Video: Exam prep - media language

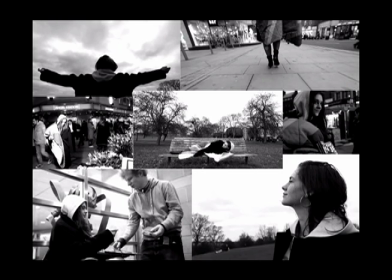746s
We don't know what the connection is between them, but it's significant enough that he needs to sing about her. So the choice of shots and black and white images and costume, etc. all indicate to us that she is homeless, even though we don't actually know that. So this is where you'd also be able to talk about mise-en-scène.
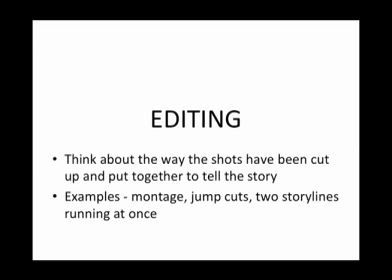764s
Looking at the editing of the music video, you're thinking about the way the shots have been cut up and put together to tell the story. So examples of where this is particularly prominent within editing is if you use a montage, jump cuts, or run two storylines at once.
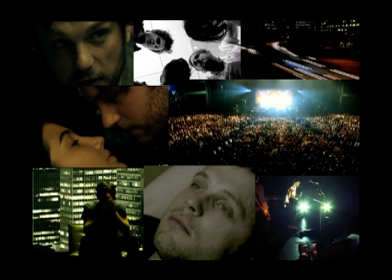782s
This is an example of Kings of Leon's music video for Use Somebody. A series of candid shots and fast-paced editing helps to create the feeling that we should feel sorry for the band and how they might struggle to see loved ones, as the lyrics suggest, because of their rock star lifestyle.
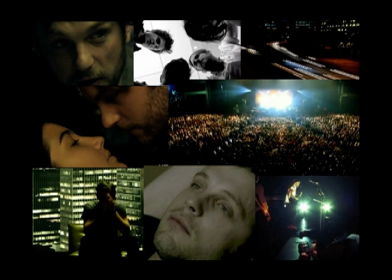797s
A busy, fast-paced lifestyle that connotes success, but the contradiction of the lyrics create the understanding that what they're still striving for is a decent relationship. Scenes cut from huge stage performances to band members alone in hotel rooms, and this shows the contrast of their lifestyles.
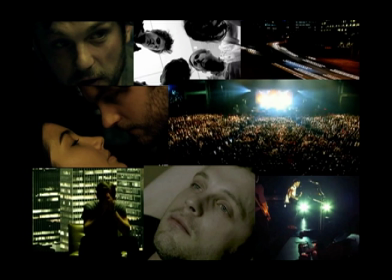814s
There are also very intimate close-up shots, and with a female who we assume they are talking about in the song. As the audience, you may not choose to accept the meaning being given to you by media producers. You could argue they have no problems in their success and fame.
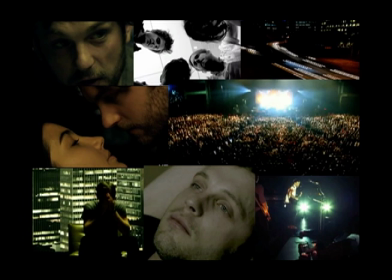826s
So this is where you could apply Hall's theory of preferred reading, where we're given an idea about the band. Whether or not we accept it is up to us. Filming any of these scenes individually would not carry the same meaning as the way that they have been edited together.
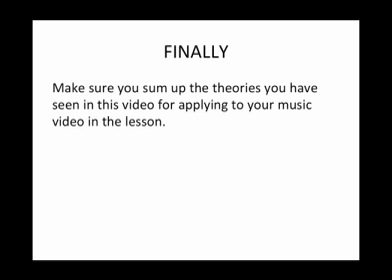848s
Finally, make sure you sum up the theories you have seen in this video for applying to your music video in the lesson. You'll need some pretty good notes, and I will be testing you.